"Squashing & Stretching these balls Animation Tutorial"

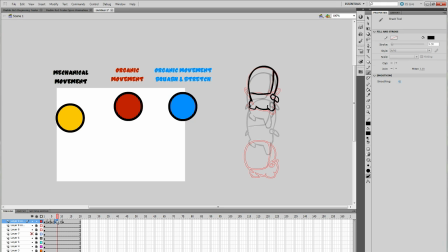16:25 so I trace that just so I can stay on model again. So we're starting to reach right height, and he's going to start to take regular form again. Now I just noticed there's a bit of a problem here.
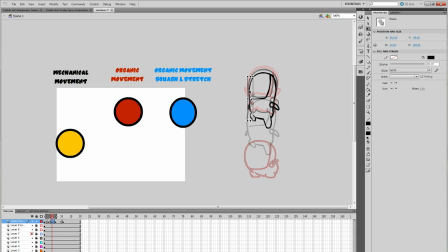16:47 It's actually sticking out more than the next frame,
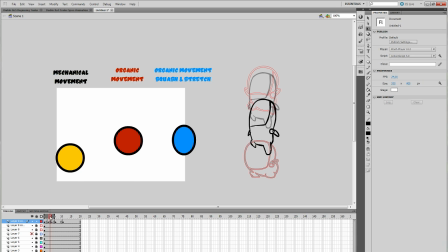16:58 which means this guy needs to be thinner too. There we go. Now the most important frames are the keyframes. Those, the ones in between, they're called
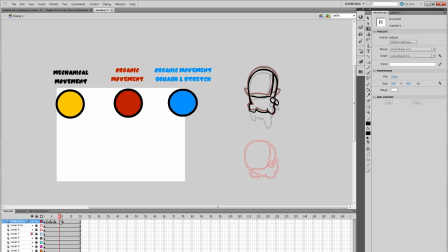17:12 between frames. They aren't nearly as important because they're going to move quicker, and the keyframes are going to be a lot more noticeable. So there we go again. So now it's just before the
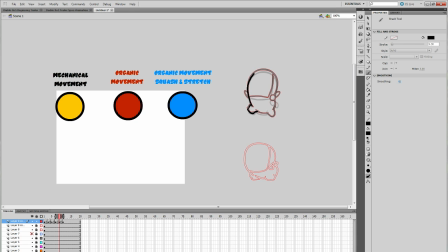17:32 keyframe, so we're just gonna it's gonna almost be the same thing, just slightly off. Oh, I made that a little bit too close. There we go.
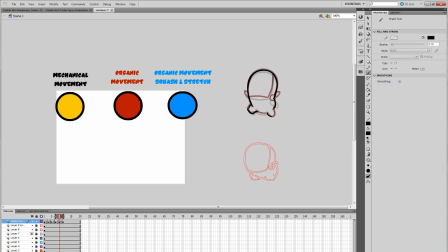17:48 And now you're gonna be like, well, do I really need to draw a frame that close? It really does make a difference. Just because the frame looks almost the same, it really adds that organic movement, and that's gives the illusion of speeding up and slowing down.
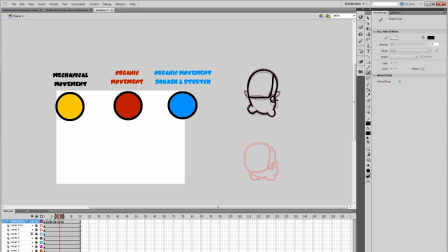18:08 So I got to put his shoulder pad. His shoulders are starting to come up now, catching up with the rest of his body. His arms too. There we go. Boom.
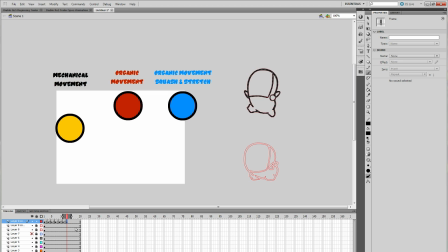18:24 So now he's going to start to drop. Now again, to save on animation, I can actually kind of reuse this frame. I'm going to erase the legs because I'm going to make the legs, maybe the arms too, actually. So this is actually a new frame. Here's a keyframe.
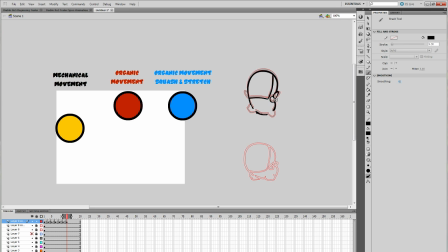18:44 This is going to be a new one where the arms are going to be slightly more up because they're dragging behind his body, and the legs are too. So they're going to be slightly more up.
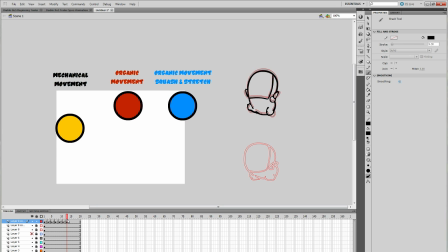19:00 Okay? So you can see he's going to start to fall gradually. Okay, now we're going to have a bit of that, again, stretch. And stretch now again. If you want to save on animation, just go ahead and feel free to stretch or thin out the drawing and start stretching them.
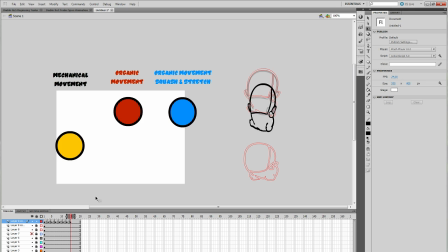19:20 And it'll work just fine. Like unless you're going for super high quality, which I don't recommend at the beginning at all, because you need the practice with the basic forms and stuff like that.
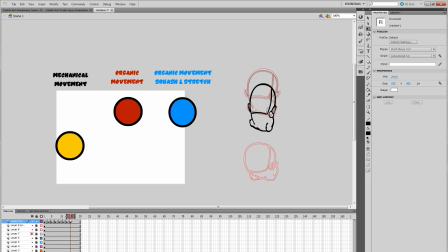19:34 Very easy characters to animate because animation takes a long time. But yeah, I see starting to fall, which is stretching.
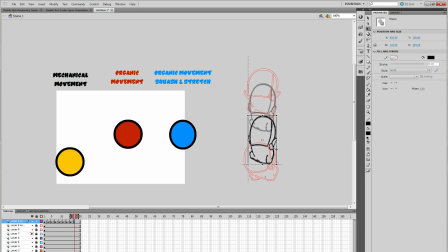19:42 Again, I'm just going to reuse that same picture and make them start speeding up here. I could even, if I really wanted to, exaggerate a little more and stretch him a bit more.
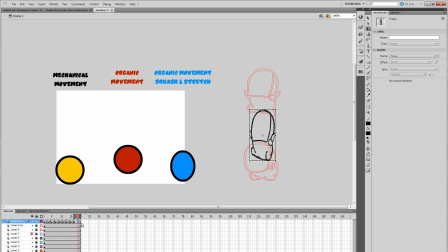19:55 And now he's about to hit the ground. And because he's about to hit the ground, I'm actually going to redo his legs because he's not a ball.
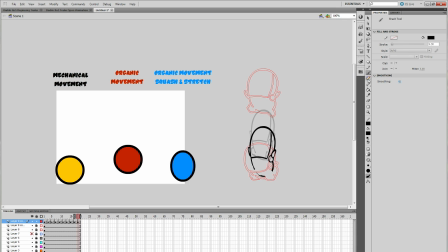20:11 He is a human being with feelings, and so he's going to start to put his legs down. Right there. Okay.
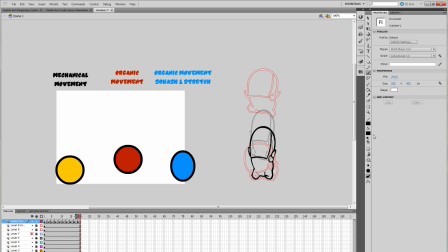20:30 Now let's go ahead and see how that looks.
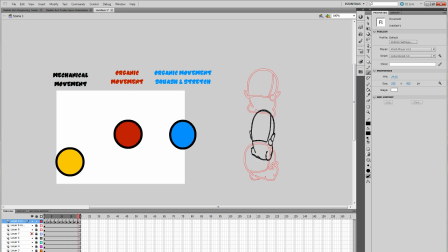20:35 Hopefully it looks good. Oh, let's get rid of the keyframes so we can.
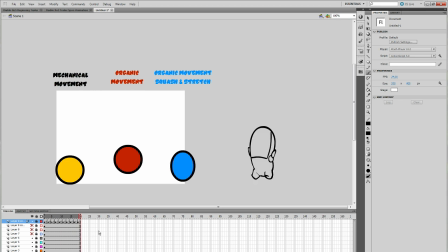20:45 So you can start to see now.
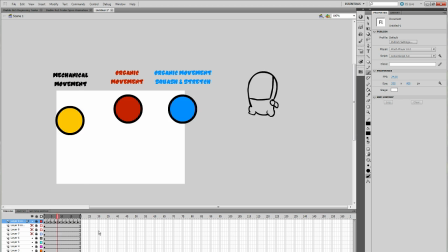20:47 It kind of looks like he's jumping on a trampoline because normally you wouldn't be making him like bounce. He's bouncing like a ball. So in other words, he's practically jumping on a trampoline. If you wanted to make him feel like he was jumping, you would want to like just off regular ground.
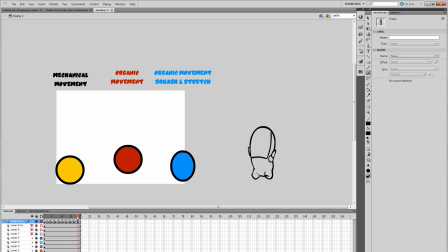21:04 Then you would want to give more time between his land and his next jump. So like a little bit more ready time, him pushing him off the ground kind of thing.
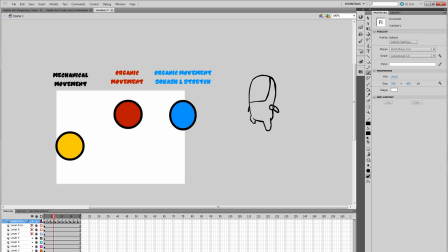21:18 But guys, that's basically it. Let's go ahead and color him just so we can. Let's make him purple. Okay? No, let's make him
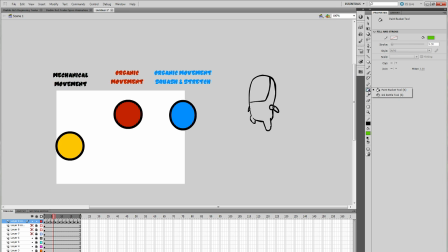21:35 green. Green marine. All right. So here we go.
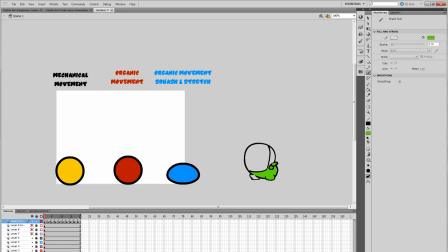21:42 Now again, like there's like some crap in here that you would have to get rid of, whatever, if you drew over it.
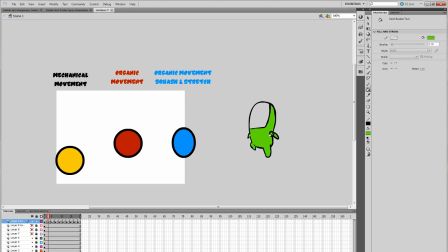21:51 But let's go ahead and color them really quick with our paint bucket tool.
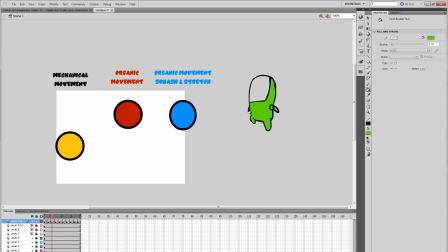21:57 Now the way I'm skipping from frame to frame is you could go down here and just drag your cursor, but you can also use the I don't know what the symbols are called, the greater than and less than symbols, those arrows, not the arrow keys, but the one with the apostrophe and the period, those keys.
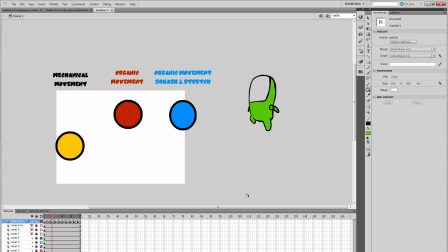22:18 Those ones go back and forth on the frames.
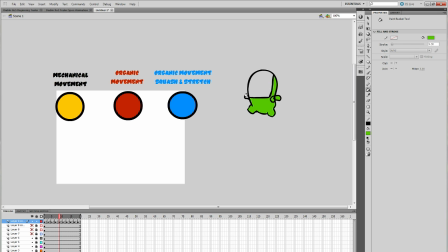22:24 There we go. Let's color the rest of the marine so we can feel like we can see the result a little better.
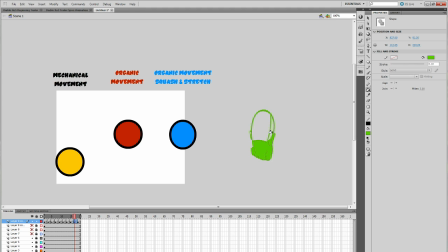22:35 Oh.
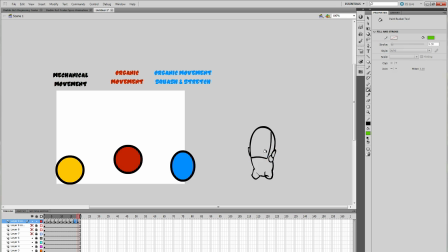There we go. Okay. And I'm not going to do the visor since the background's already gray, but yeah.
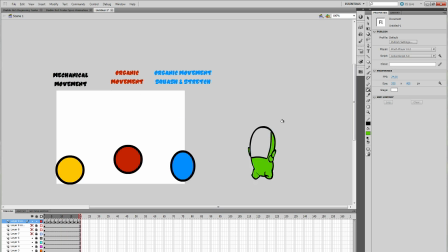22:53 So there we go. That's it at its basic.
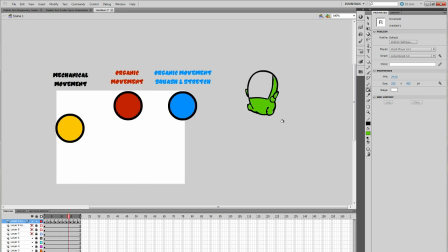22:57 Again, the mechanical movement is very robotic, mechanical.
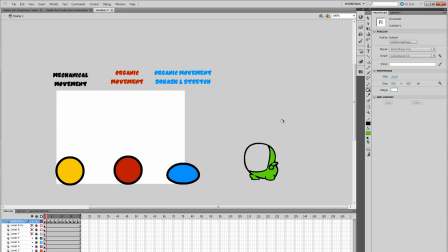23:05 It's self-explanatory. It's there's no spacing, or the spacing is very even throughout the entire thing.
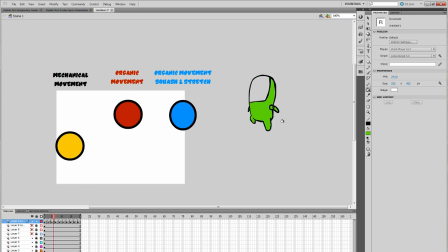23:12 The organic movement allows for the spacing to be slow up and speed down at the appropriate times.
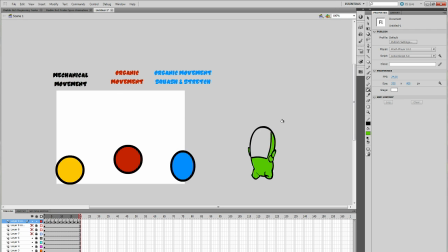23:19 And then, of course, the organic and squash and stretch gives it that bit of more of that lifelike movement feel
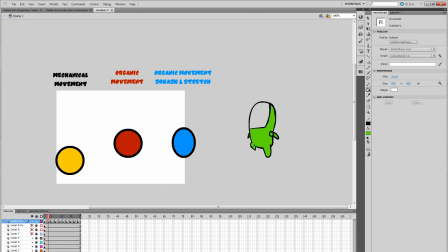23:28 to the animation. Now, I did do a little bit of an error here, which I wasn't paying attention to.
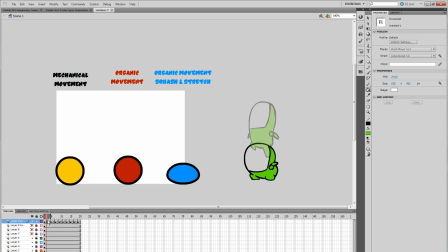23:35 And that is, the way I could improve this is that, actually, let's play it again.
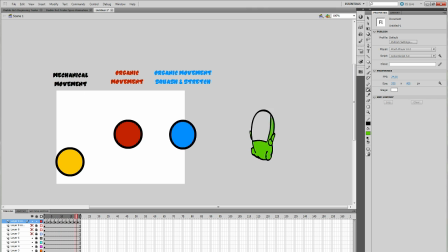23:40 It kind of looks like the Marine is looking to his side when he jumps.
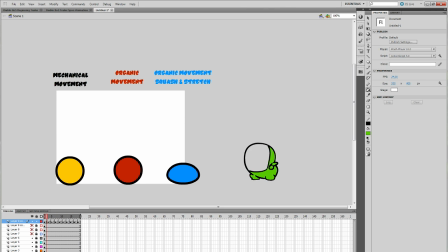23:46 And that's basically because I wasn't paying attention to where his visor line was. So his visor line, that's where his visor is. That's where the other body is. And there
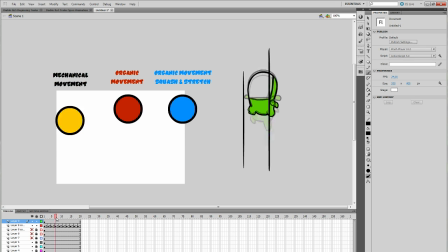24:07 we go. Right there, this keyframe. Now his visor line is over here, which makes him look like he's looking to one side when he's jumping, and then it'll return back.
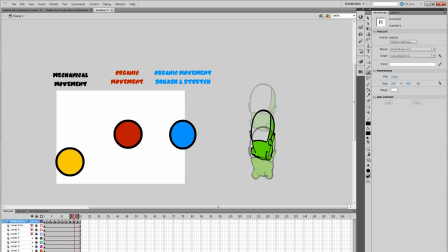24:21 So that's something I could have paid attention to more, and then I can improve on for next time.
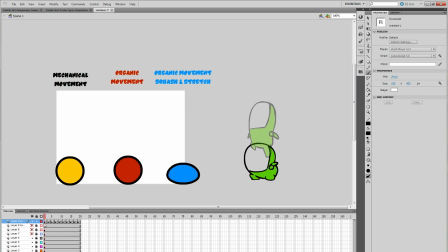24:26 But yeah, guys, again, thanks for watching. I hope this helped.
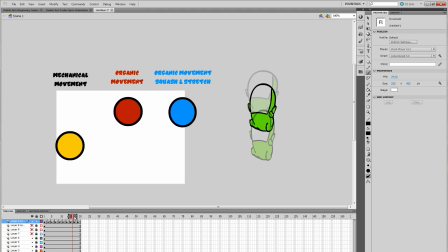24:32 There was somebody that was kept asking me on Twitter for to me to do more animation tutorials. So here you go.